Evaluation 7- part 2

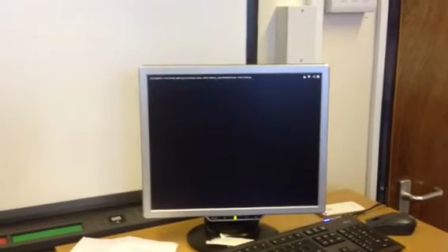(0:00)
This is part 2 of Evaluation 7.
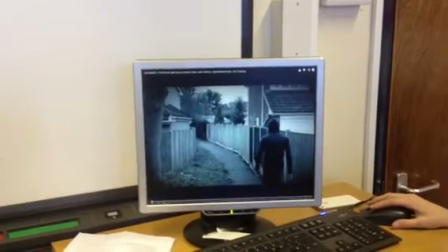(0:08)
Basically the first bit was just to show our production company name and we edited this
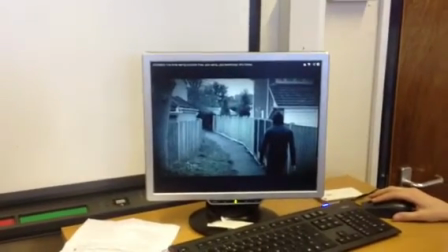(0:12)
using our Final Cut Pro which was editing software for our whole thriller.
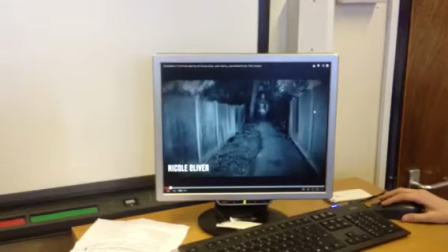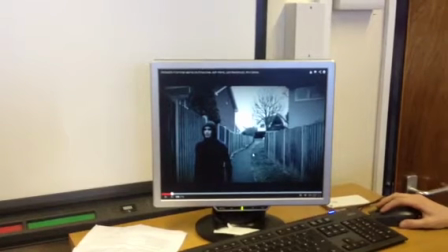(0:25)
This was our first location following Jack down the alleyway, setting the scene.
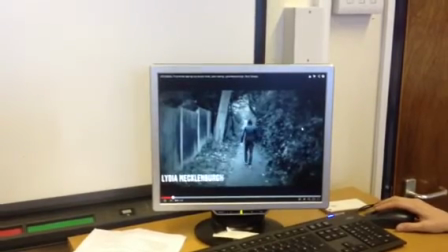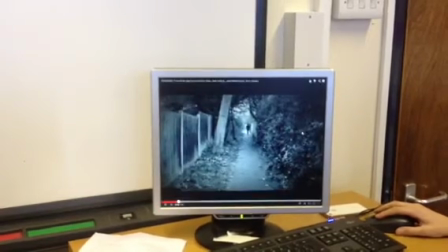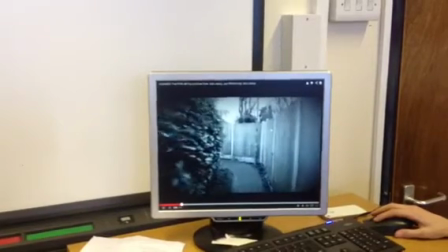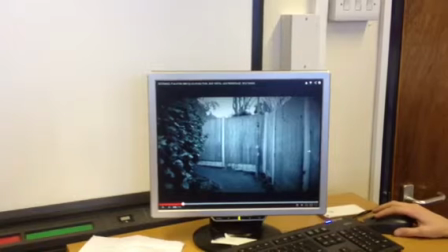(0:46)
Since filming our prelim, we thought it would be the most effective way to not use dialogue as we struggled in our prelim due to the sound quality and although we used no dialogue,
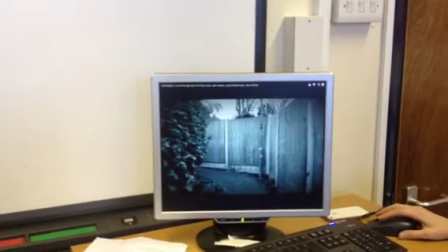(0:56)
in the long run we found it was the best way to do our frill art.
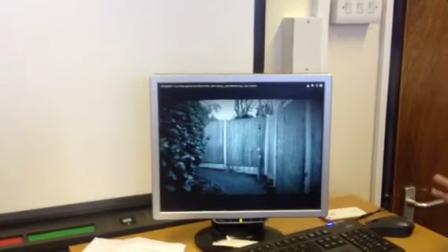(1:00)
Also down the alleyway you saw the jump carts or distorting it, making it a bit freaky.
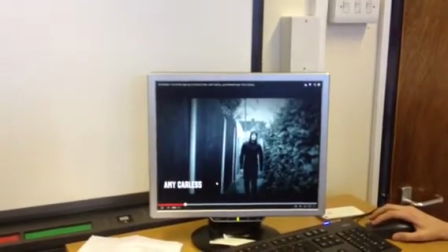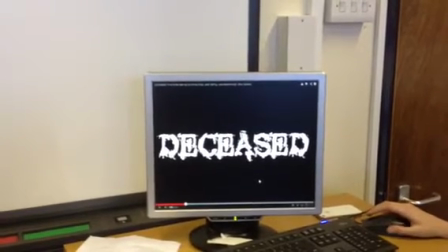(1:15)
Lastly here we put our title, we thought this was the best way to do it because it was just just in the transition from going from one part of the scene to the next.
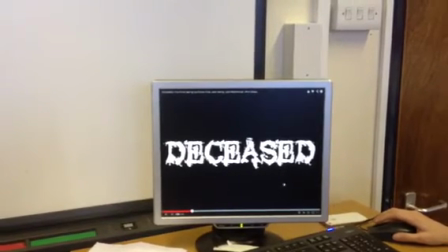(1:22)
And we also, this was also obviously the font we used for our poster as well.
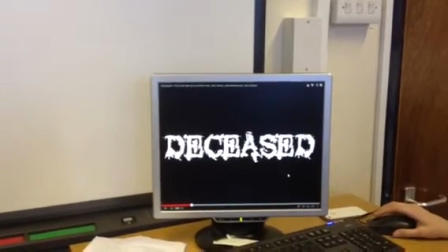(1:28)
And like before that you could see all our names. Yeah, the opening credits. Yeah.
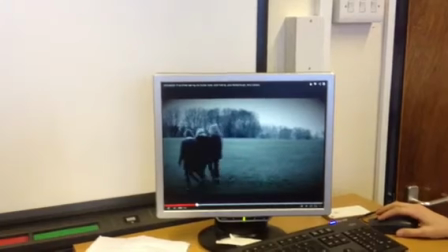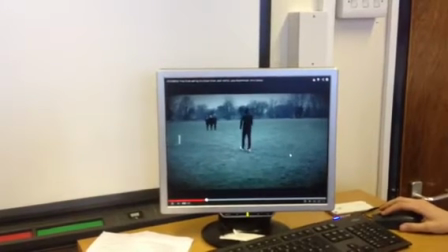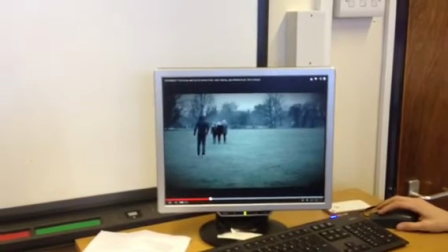Basically, as you can tell the quality is much better from what our prelim was because for this we used
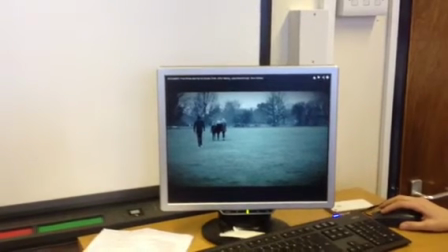(1:58)
a Canon camera and we used a tripod obviously for a steady image and this made it much easier to edit,
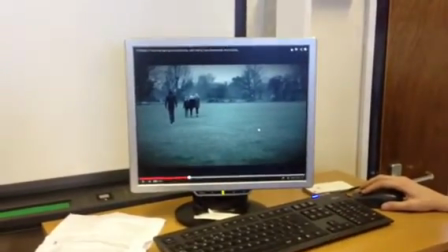(2:04)
much easier to film and it just made it basically, it was, obviously we spent two days filming
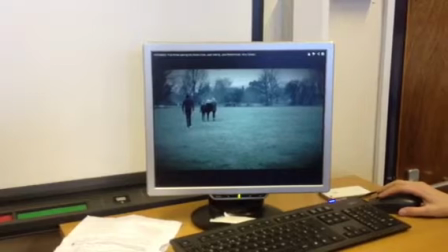(2:10)
but it was quicker to film so we got more film in than we actually needed just for the final editing which made the process much easier.
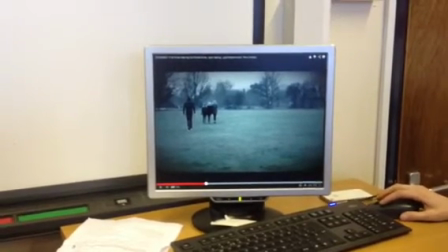(2:17)
The editing here has made it a lot,
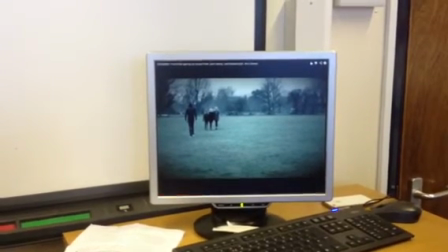(2:19)
but after I started, yeah, obviously as you can tell by far there's been loads of editing stuff that,
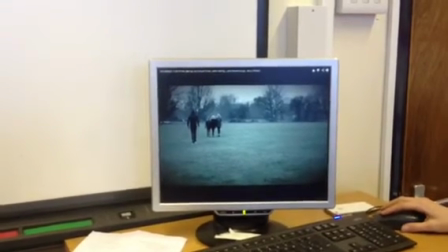(2:27)
for example, the jump cut, the sound, the music and the darkness,
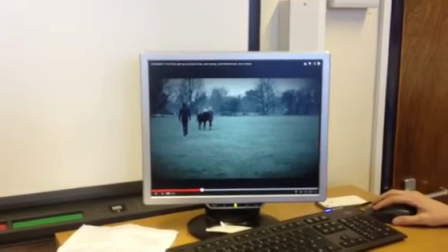(2:31)
We changed our life to make, obviously, to match the connections to allow us to start with this kind of relationship in a film.
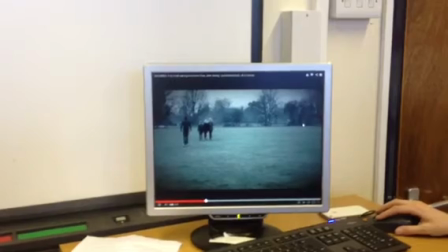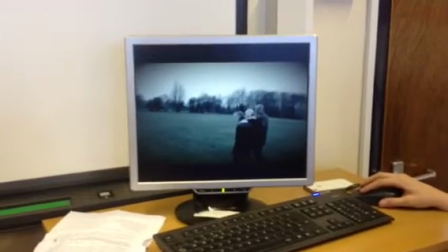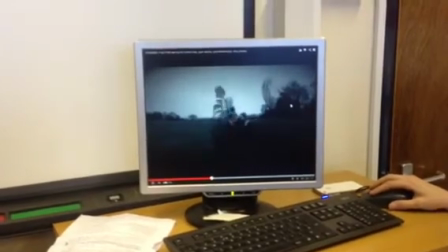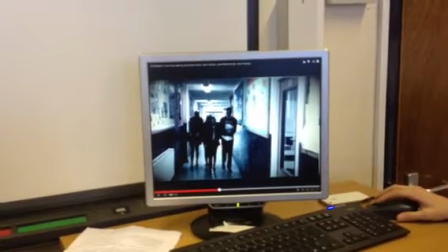(2:54)
We used editing to take out a ghostly sort of image.
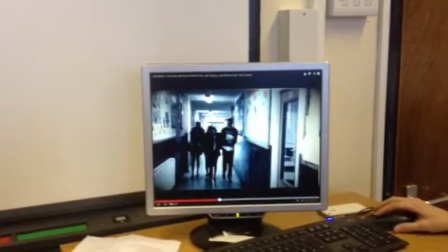(2:58)
We had to do this by filming the girls first walking and then filming Jack to put the two clips together to connect.
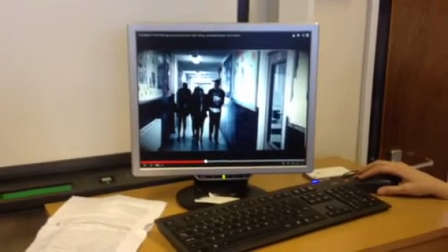(3:06)
And then changed the contrast with Jack's father.
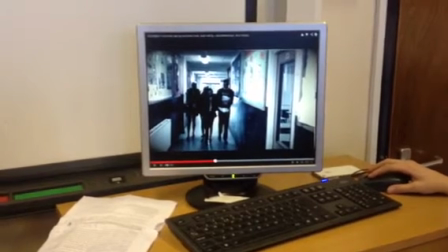(3:11)
It was quite effective, made it look quite gaugly, and this is what we wanted to do to make it stand out for mothers.
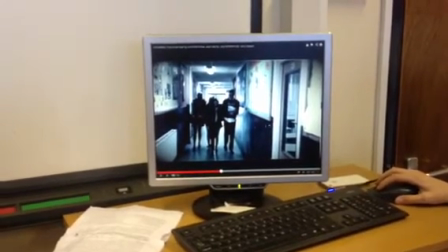(3:17)
And here we can see the effect that, how people are doing that.
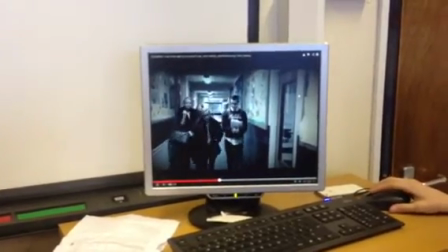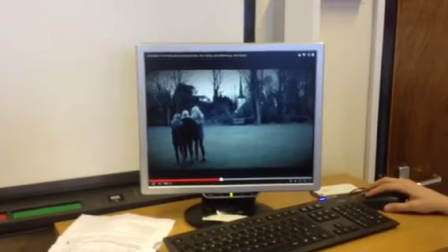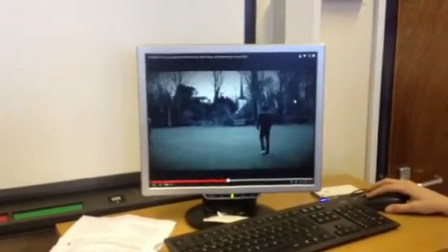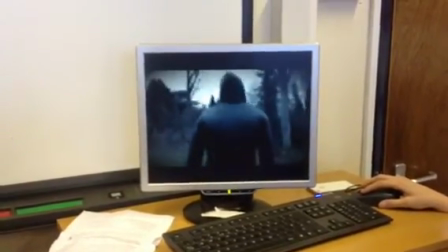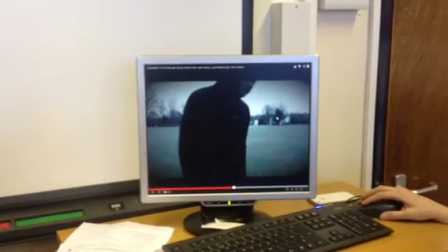(3:46)
Basically here, as you can tell, the music builds up more tension,
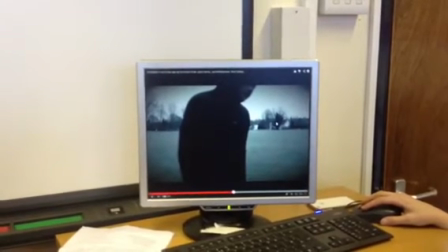(3:50)
because it's trying to make the audience think what's going on, what's going to happen next, and then it builds onto our next scene,
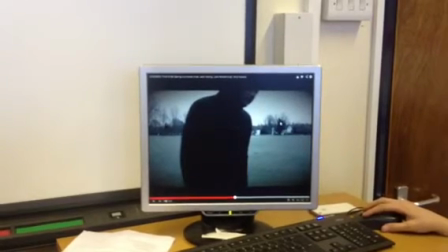(3:55)
which is the main scene of the opening.